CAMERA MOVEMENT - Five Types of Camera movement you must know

Welcome to another week on Creative Warehouse. I remain your host, Sammy Joe. If you haven't subscribed to our YouTube channel already, please do so right now by clicking the subscribe button. Today, we're going to be talking about camera movements. Camera movement is an essential part of telling a cinematic story. So when you use camera movement, it kind of makes the audience feel part of the story.
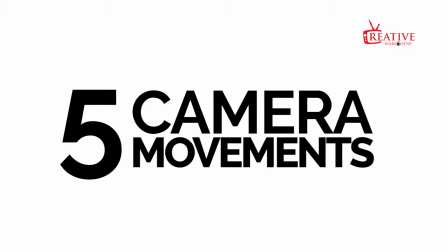[0:33]
So today I'm going to be sharing with you 5 camera movements that you can use to tell a cinematic story. Without much ado, let's dive right in. The first type of camera movement is a pan.
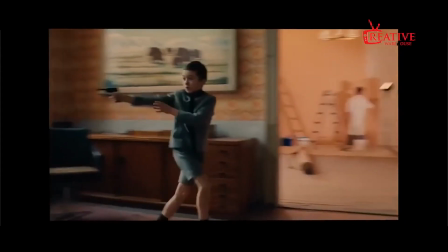[0:43]
A pan horizontally swivels from a fixed position from left to right and right to left.
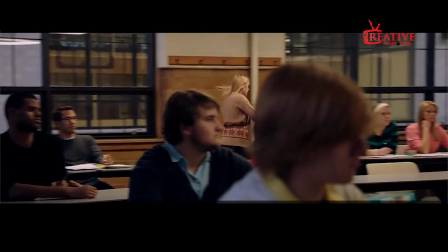[0:49]
A pan can be used to follow a character walking into a room or walking out of a room.
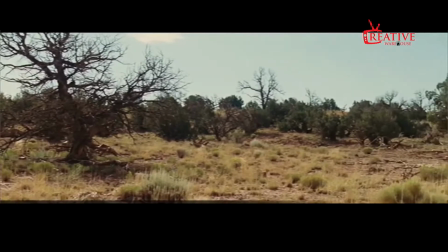[0:54]
You can use pan to reveal an information. From the least important, you can pan right to the most important, which is the reason for which you are panning.
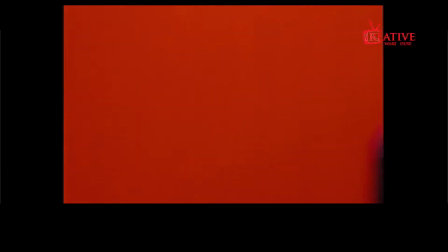[1:03]
Another use of a pan movement is to link people by eye line in order to show what exactly they are looking at. The next type of camera movement is a tilt.
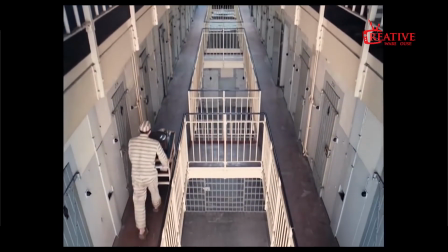[1:12]
A tilt is where the camera moves from up to down or from down to up from a fixed position. You can use a tilt to create an establishment shot of a building or a particular area.
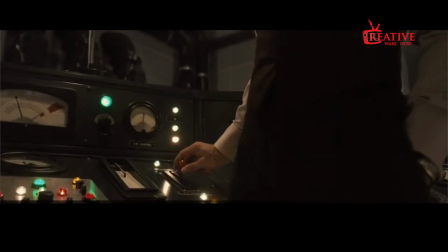[1:24]
A tilt can also be used to reveal what a character is looking at using a vertical movement.
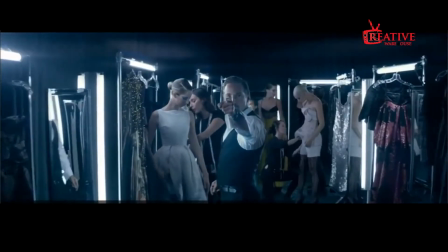[1:29]
The next is a dolly. A dolly movement is the kind of movement where the camera moves forward or backwards.
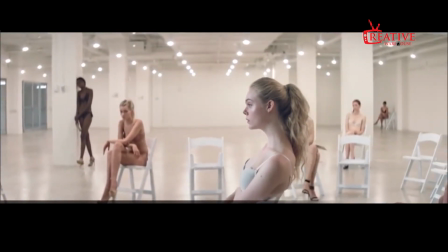[1:36]
The camera still faces forward, but it either moves away from a scene or it moves closer to the scene. A dolly is a very beautiful kind of movement. You can use it to create a sense of cinematic style, which for me, I find beautiful.
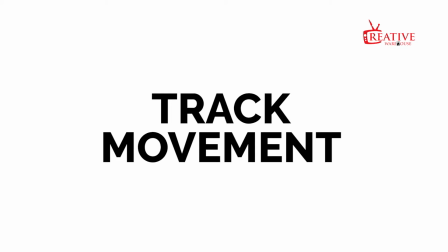[1:51]
The fourth type of camera movement is a track. But before I go further, let me make this clear. People tend to interchangeably use the term track and dolly. They think they are alternative terms. No, they are not. They are two different terms. Okay, so I see a lot of people say track and dolly and they use it interchangeably. But truth is that they are different.
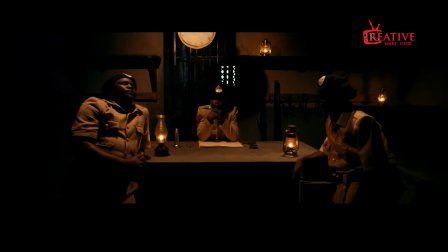[2:19]
Dolly is when you move in or out. Track is when you move side by side. Okay? I mean, it's very important you understand this term as a cinematographer, so you don't go DP on a set and director says, give me a tracking shot or give me a track movement, and then you go dollying in. A track movement is when the camera moves from left to right.
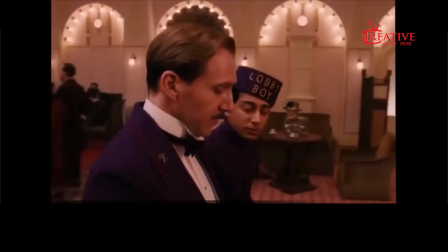[2:51]
Tracks are great for following a subject from the side. It could also be used to create a beautiful transition from one scene to another.
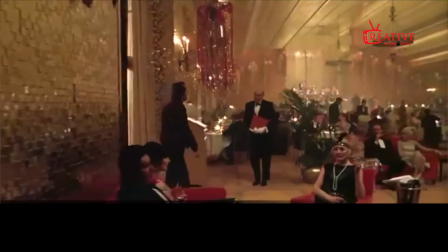[2:58]
Trust me guys, a track movement is amazing and there are numerous things you can do with a track.
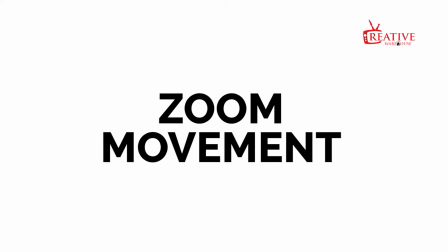[3:05]
The fifth camera movement is a zoom. With a zoom, the camera stays still and movement is only made with the lens.
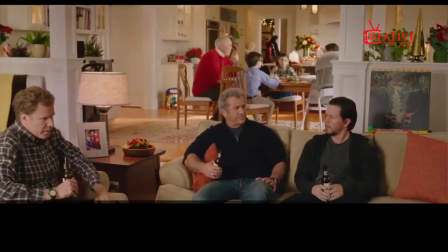[3:13]
It could either move closer or farther away. A zoom can be used to conceal or reveal a character in a scene.
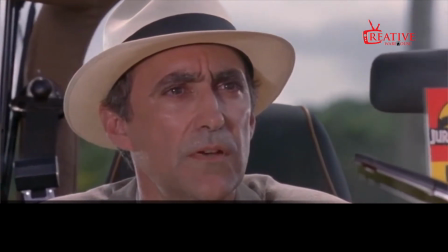[3:20]
It can also be used to show the facial emotions of a character. I mean, there are numerous things you could do with a zoom. You can also use it to direct the attention of the audience to something very important that they aren't really seeing. So those are the 5 types of camera movements to help you tell a cinematic story. They use this movement in Hollywood films. I use this movement in my shoots as well. And you can apply them too. Like I said, practice makes perfect. So thank you for sticking with us to the end of this program. This is what I love to do. I love to impact people. And I'd like you to comment below if these videos are impacting you and you're learning a thing or two. Okay? See you next time when I'll be bringing another powerful teaching on film and video production. Catch you next week. And I remain your host, Sammy Joe.